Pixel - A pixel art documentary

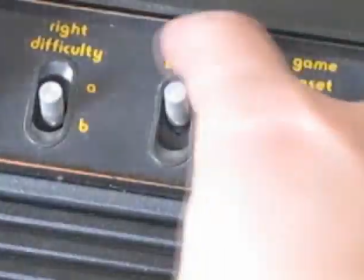246s
There are some artists who present their work on the original hardware to avoid this,
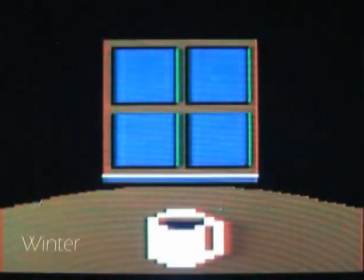251s
such as Ian Bogost's recent Atari interactive art game, A Slow Year, being presented on an original system and game cartridge.
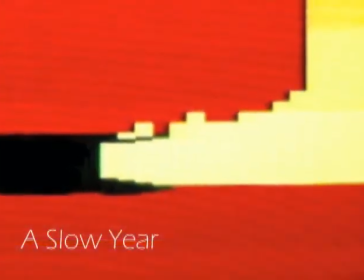259s
I can't help but feel that much of this content is a hard response to the crisp digital 3D graphics of modern games.
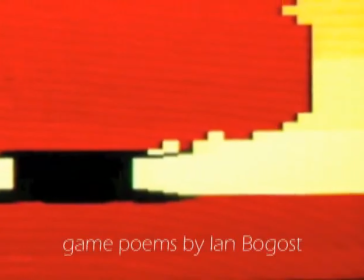265s
Again, Jason Rohrer on the subject.
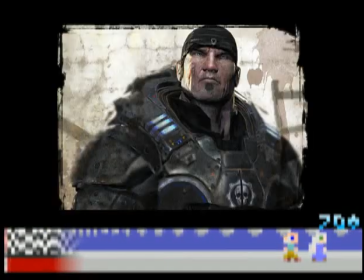268s
State it the way I've stated it in terms of like calling 3D just a fad and saying, 3D limits game design and all these other things that I've observed and come to realize.
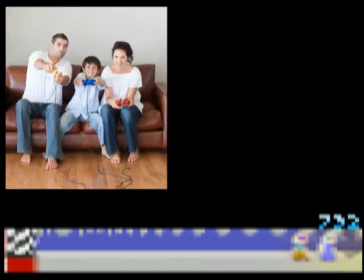277s
I don't really think there's consensus on that point. Those people are still are looking sort of from the outside at video games generally,
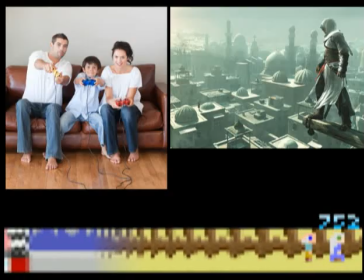284s
and they'll see screenshots from Assassin's Creed or whatever with all the Renaissance era architecture or whatever it is,
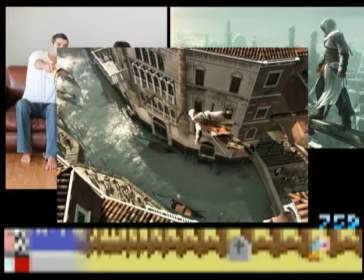290s
and they'll be sort of blown away by that still screenshot and say, wow, look at those beautiful graphics. That's where video games are going, and that's like That's sort of the pinnacle, the state of the art.
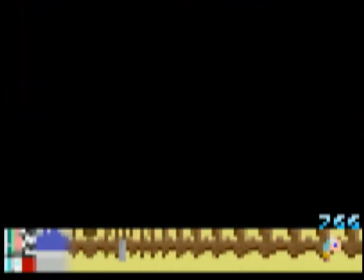299s
I guess they just don't really have literacy in pixel art kind of stuff.
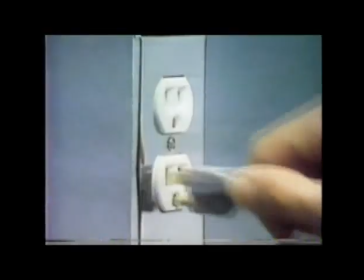304s
Does the pixel art style only entice nostalgic past gamers, and does it have any real value to the greater public?
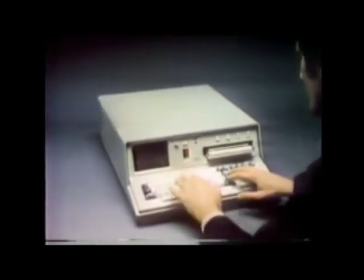311s
Another facet of this 8-bit movement is the rise of the chiptune scene.
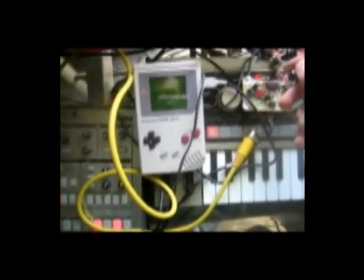316s
Musicians creating electronic music using the hardware of old game consoles, most popularly the original Game Boy.
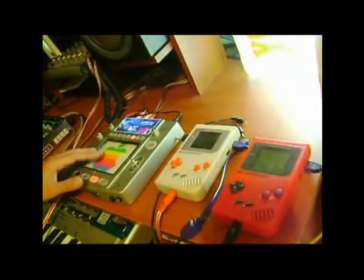322s
Another nostalgic and raw movement which has made its way somewhat into the mainstream music industry.
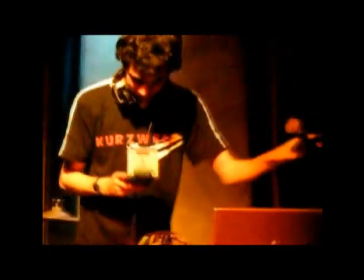327s
I talked to Alex Yabsley, stage name dot.ay, a Brisbane chiptune artist, on the subject.
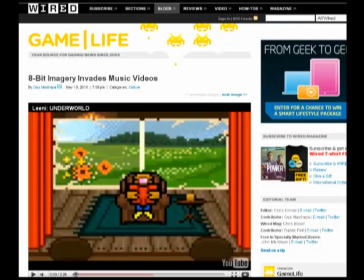333s
There was a Wired front page of their website recently where they had a video game imagery invades music videos or something.
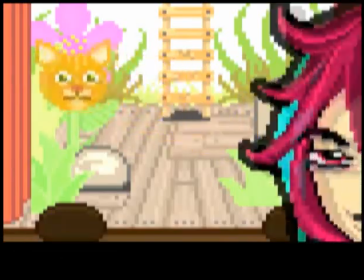342s
There's like, I think 12 different music videos that all use pixel art.
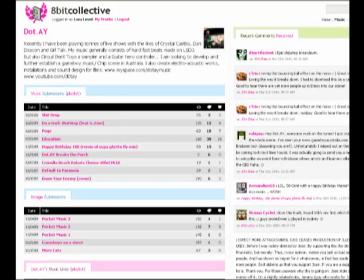347s
And someone posted on a chip music forum about it, just saying, oh look, this thing's on Wired.
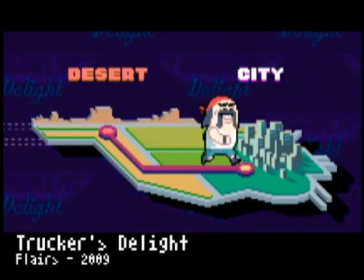353s
And there is always the kind of comeback of, oh, it's going mainstream, quick, let's bail and keep it underground.
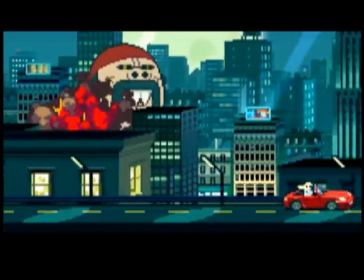360s
There's definitely a specific musical sound to video game music.
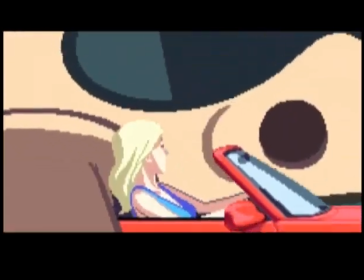365s
I always like to look at it, video game music is always made to accompany something,
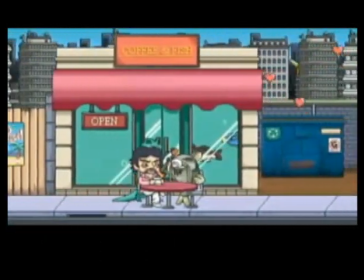370s
whereas the stuff that chip musicians do is really bringing the music to the forefront.
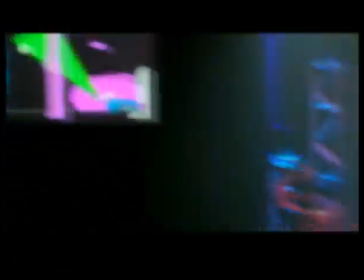380s
I mean, there's always a backlash to, I guess, chip can be seen as one,
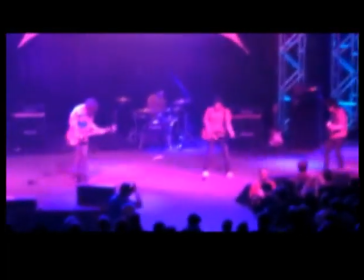383s
but electronic music was getting more and more shiny and glossy, especially in the pop music world even more.
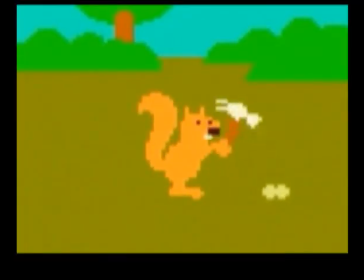390s
It just kind of has that perfected digital sheen that everything kind of has its little place and sounds nice and neat.
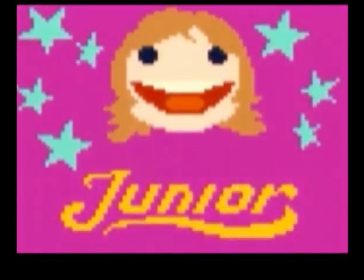397s
Chip's kind of definitely the most obvious, and in the fact that it is essentially going back 20 years in sound quality.
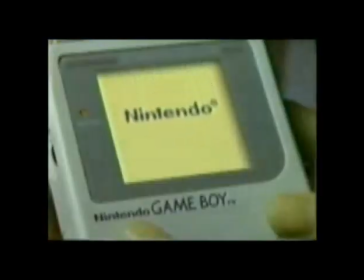411s
Nostalgia seems to be the initial driving force for many of these artists,
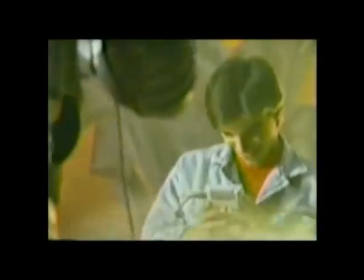414s
the same way that childhood experience plays a large part in any traditional artist's work, but there seems to be something more to the pixel,
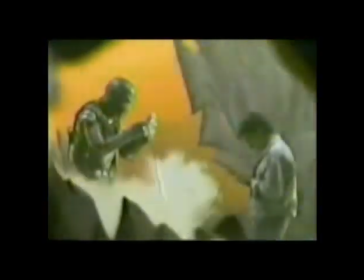421s
an alluring rawness and freedom in its simplicity.
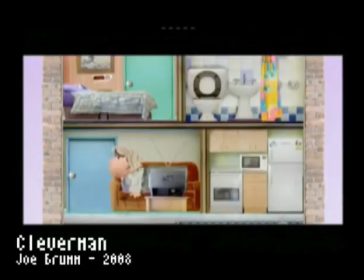425s
My final interview is with Joe Brumm, an animator who has traditionally worked with cutout-style animation, most recently on Charlie and Lola.
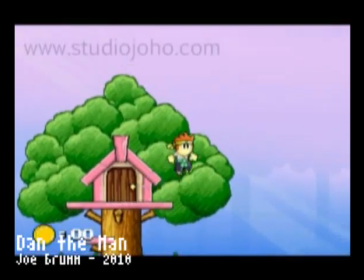433s
Joe made a pixel-style animation called Dan the Man, which has recently exploded online with close to 3.5 million YouTube views.
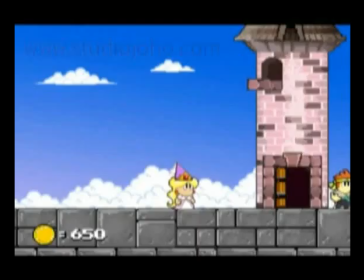441s
Set within a video game world, the player character discovers there's life after rescuing the princess.
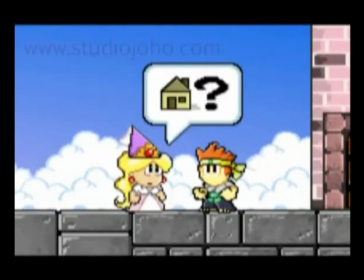447s
The iconic sort of look of it, I think, makes it so universal.
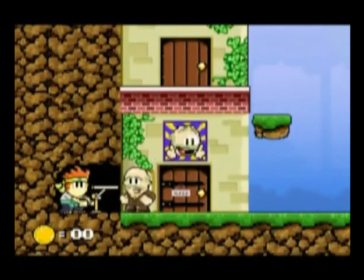452s
Like a character just can take on, the audience, I think, assigns so much more to it. Leaving a lot of information out, it definitely does leave the audience a lot freer to assign different things to it.
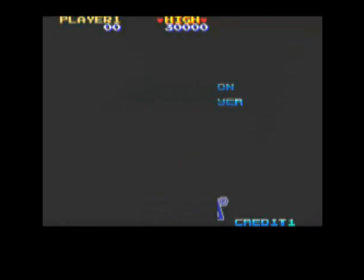466s
A lot of those games in your head, you think, yeah, that was so good, and then you get one of these emulators and you play them, and often they don't match up to your memories.
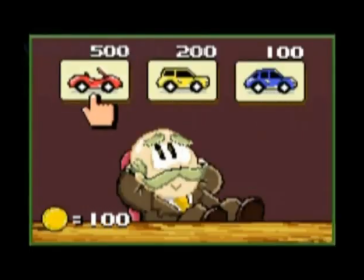475s
But animation-wise, it was ideal because it was suddenly a break from having to do really smooth animation,
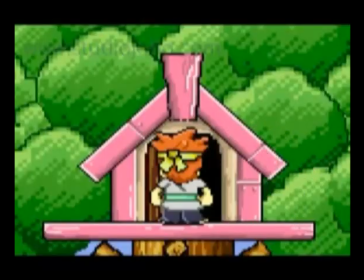483s
and you could take pixel art into smooth realms, but down at 40 by 40 pixels, limited animation really comes into its own.